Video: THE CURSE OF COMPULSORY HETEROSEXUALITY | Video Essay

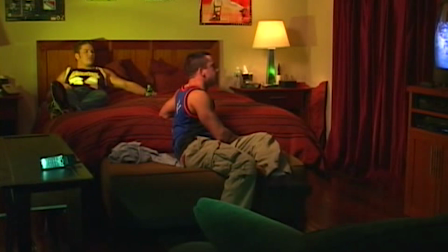(4:08)
While football is a socially accepted form of male bonding, toxic masculinity still forbids men from getting too close, either emotionally or physically, lest they wish to be perceived as gay, and the deliberate framing of the actors in this scene perfectly illustrates that. These men are so straight, the movie says.
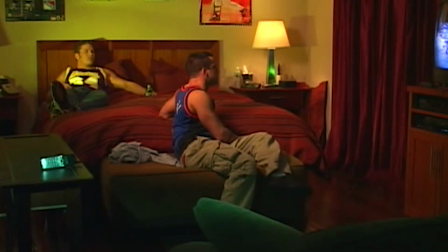(4:26)
They abide to the toxic masculinity rules and maintain a healthy, even comical distance between their bodies, as to avoid any homoerotic implications, even though the bed is so big they could probably lie side by side without ever having to touch at all.
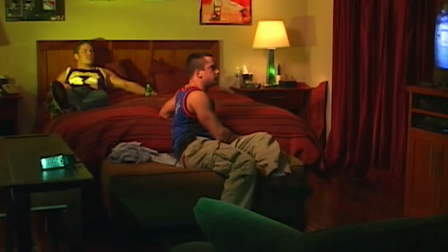(4:41)
This one shot gets the thesis of the movie rolling, and it also sets the tone of the movie.
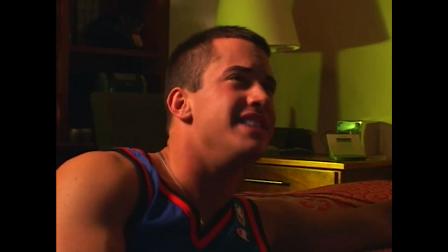(4:47) Dude, are you gay? Pete, I said shut the fuck up, man. Okay, Miss Thang. The
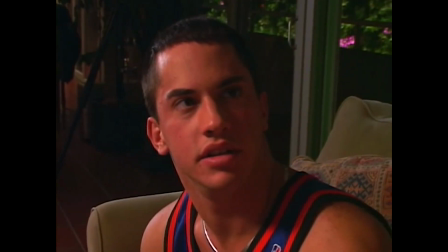(4:52)
Whole makes use of humor and irony throughout its entire runtime.
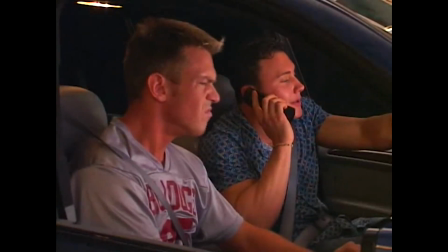(4:57)
particularly by using stereotypes commonly associated with gay men as signifiers of the shift to
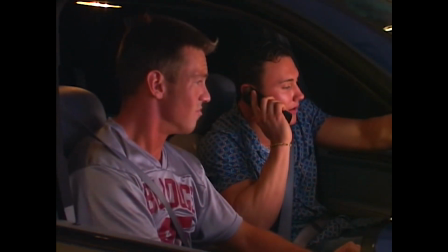(5:03)
homosexuality all the characters who watch the tape go through.
Seriously, dude, cut it out. I need to think.
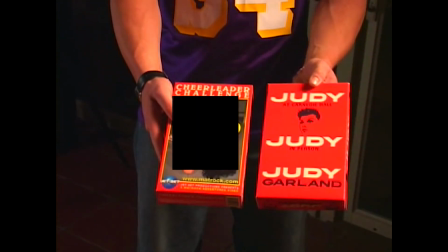(5:09) You rather watch this or this? And from then on, I was a friend of Mary.
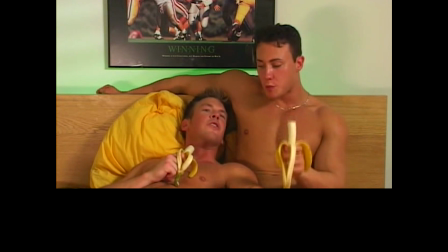(5:14) I believe the phrase is friend of Dorothy. Just think, dude, now that we're homo-identified, we can get all those circuit parties and stuff.
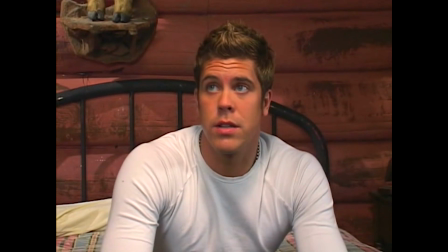(5:21) Get myself a Caesar cut and start wearing lycra in the daytime.
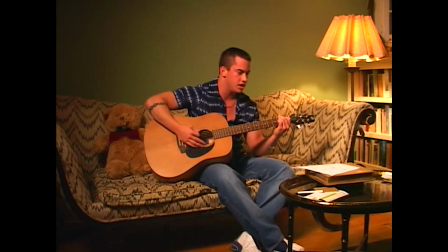(5:24) My friends were watching Super Bowl when I was watching Queer as Folk.
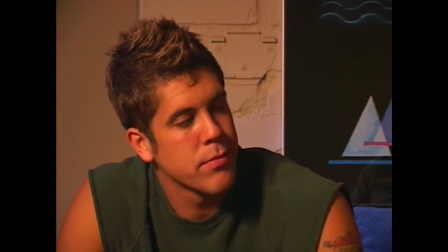(5:31)
Unlike much of the media made foreign by straight people, however,
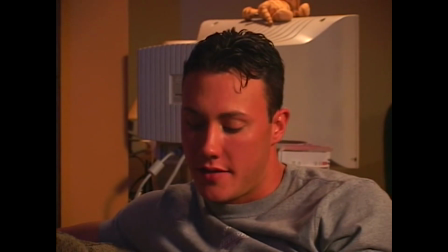(5:34)
the whole never uses these stereotypes as a way to demean and dehumanize gay men, opting instead to lovingly acknowledge and poke fun at them,
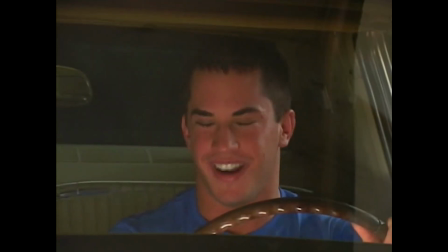(5:42)
the humor coming at the expense and absurdity of the stereotyping itself, not of the people who engage in it.
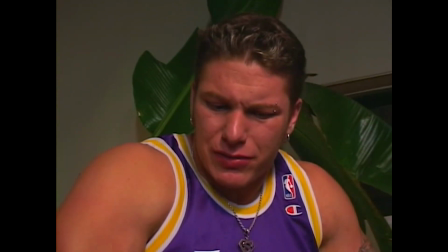(5:48) But I don't feel any different. Gay people aren't different from straight people like us. There's all kinds of gays.
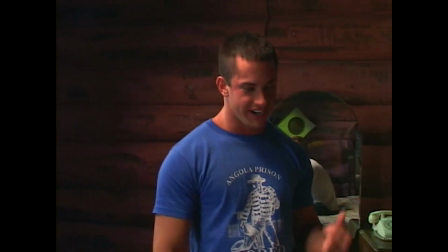(5:53) I mean, look at me. I listen to punk rock, hip-hop, rock en español. Now I don't even own a single Barbra Streisand record.
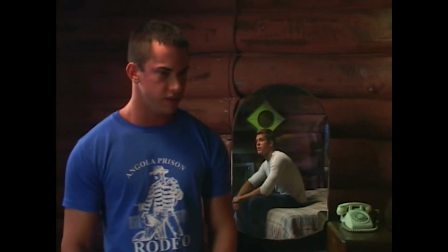(5:59) Really? Well, only the Broadway album.
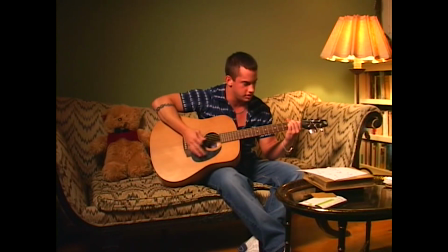(6:01)
Thus commenting on the way a homophobic society tends to reduce an entire group of people to a handful of characteristics.
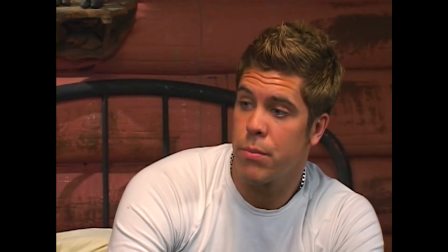(6:08) Being gay in the abstract is very difficult to wrap your brain around. But when you meet a gay person like yourself, it's much easier.
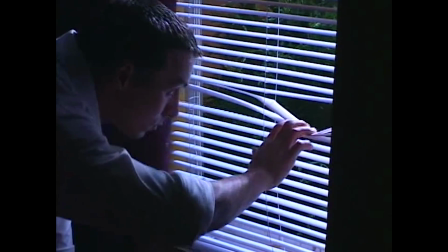(6:15)
But the movie doesn't stop there. We also see this scheme factor employed in the shameless and unapologetic way it mocks toxic masculinity.
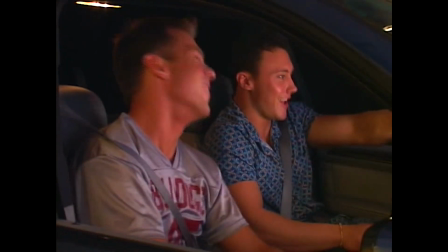(6:23) Fuck yeah, pussy, here we come. Yeah.
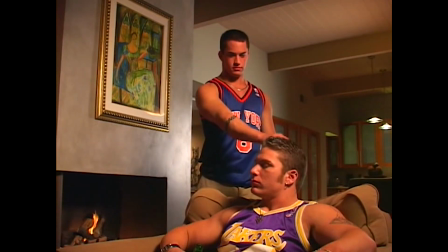(6:28)
Pete is the first character with which the movie starts deconstructing our very simplistic views of sexuality.
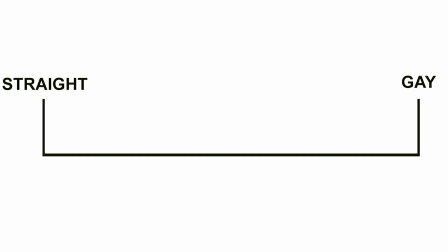(6:34)
Most people tend to think of it as divided into two categories, hetero and homo. If bisexuality is acknowledged, and that is a big if, then it's the perfect center point between the two extremes, always equal in attraction.
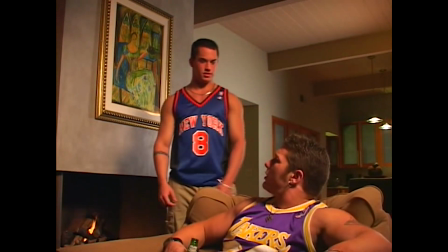(6:48)
Noticing how extremely limiting this idea of something as complex as human sexuality is, back in the 40s,
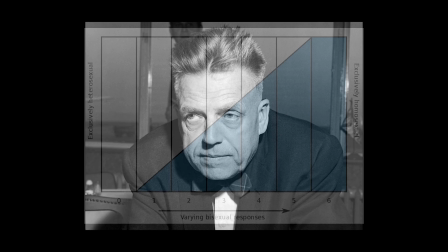(6:54)
sexologist Alfred Kinsey did a bunch of research and came up with the Kinsey scale, which was far from being perfect,
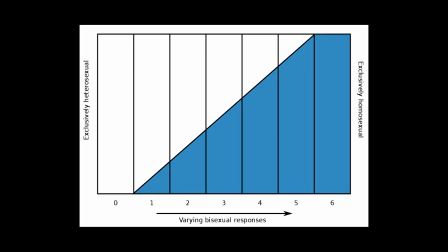(7:00)
but we can mostly credit it for introducing a less binary or trinary view of sexuality to the mainstream.
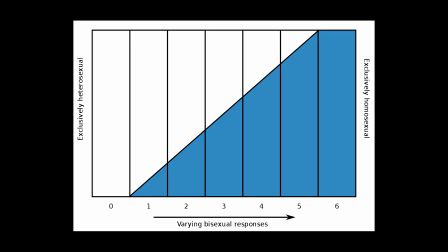(7:07)
Unfortunately, the scale is still very much a handful of neatly separated categories by which we can define sexuality, just with more categories now.
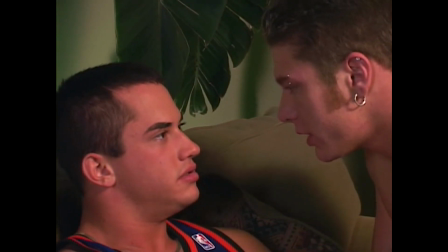(7:15)
And that's not ideal, because the truth is, when we talk about human sexuality being a spectrum,
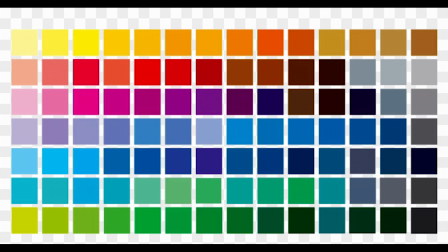(7:20)
it's meant less as in a color palette way, with a defined line dividing colors A and B,
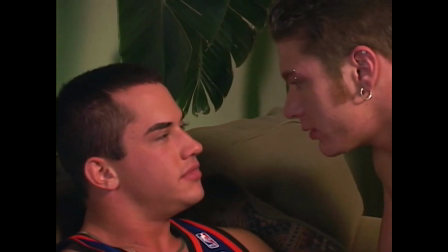(7:26)
and more like a color gradient. And this scene, where Josh and Pete have this little exchange, is a perfect representation of that.
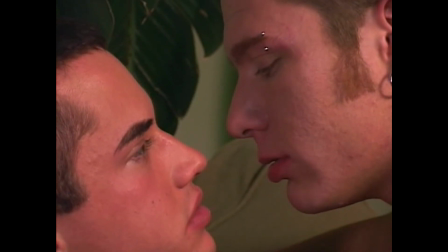(7:34) Did you see the videotape too? I'm still straight, but my girlfriend's out for the night.
It's not that Pete is necessarily gay or straight or bi, it's that sexuality is a lot more nuanced than these terms.
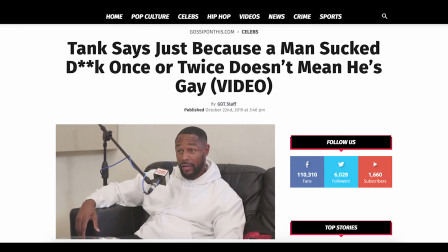(7:47)
Just this week, Singer Tank spoke about sexual fluidity and experimentation,
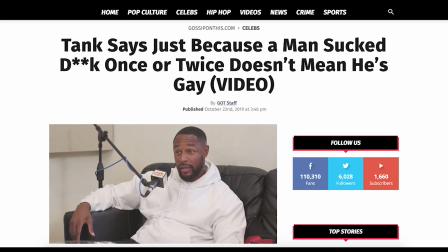(7:52)
promptly getting accused of being secretly gay because most of us cannot fathom sexuality being anything other than easily defined and unchanging.
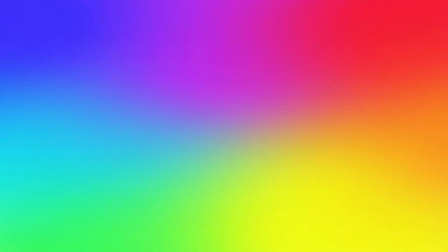(8:01)
But that's not true. Sexuality being a spectrum means that very few of us fall perfectly into the 100% gay or 100% straight or equal attraction to all genders categories our whole lives.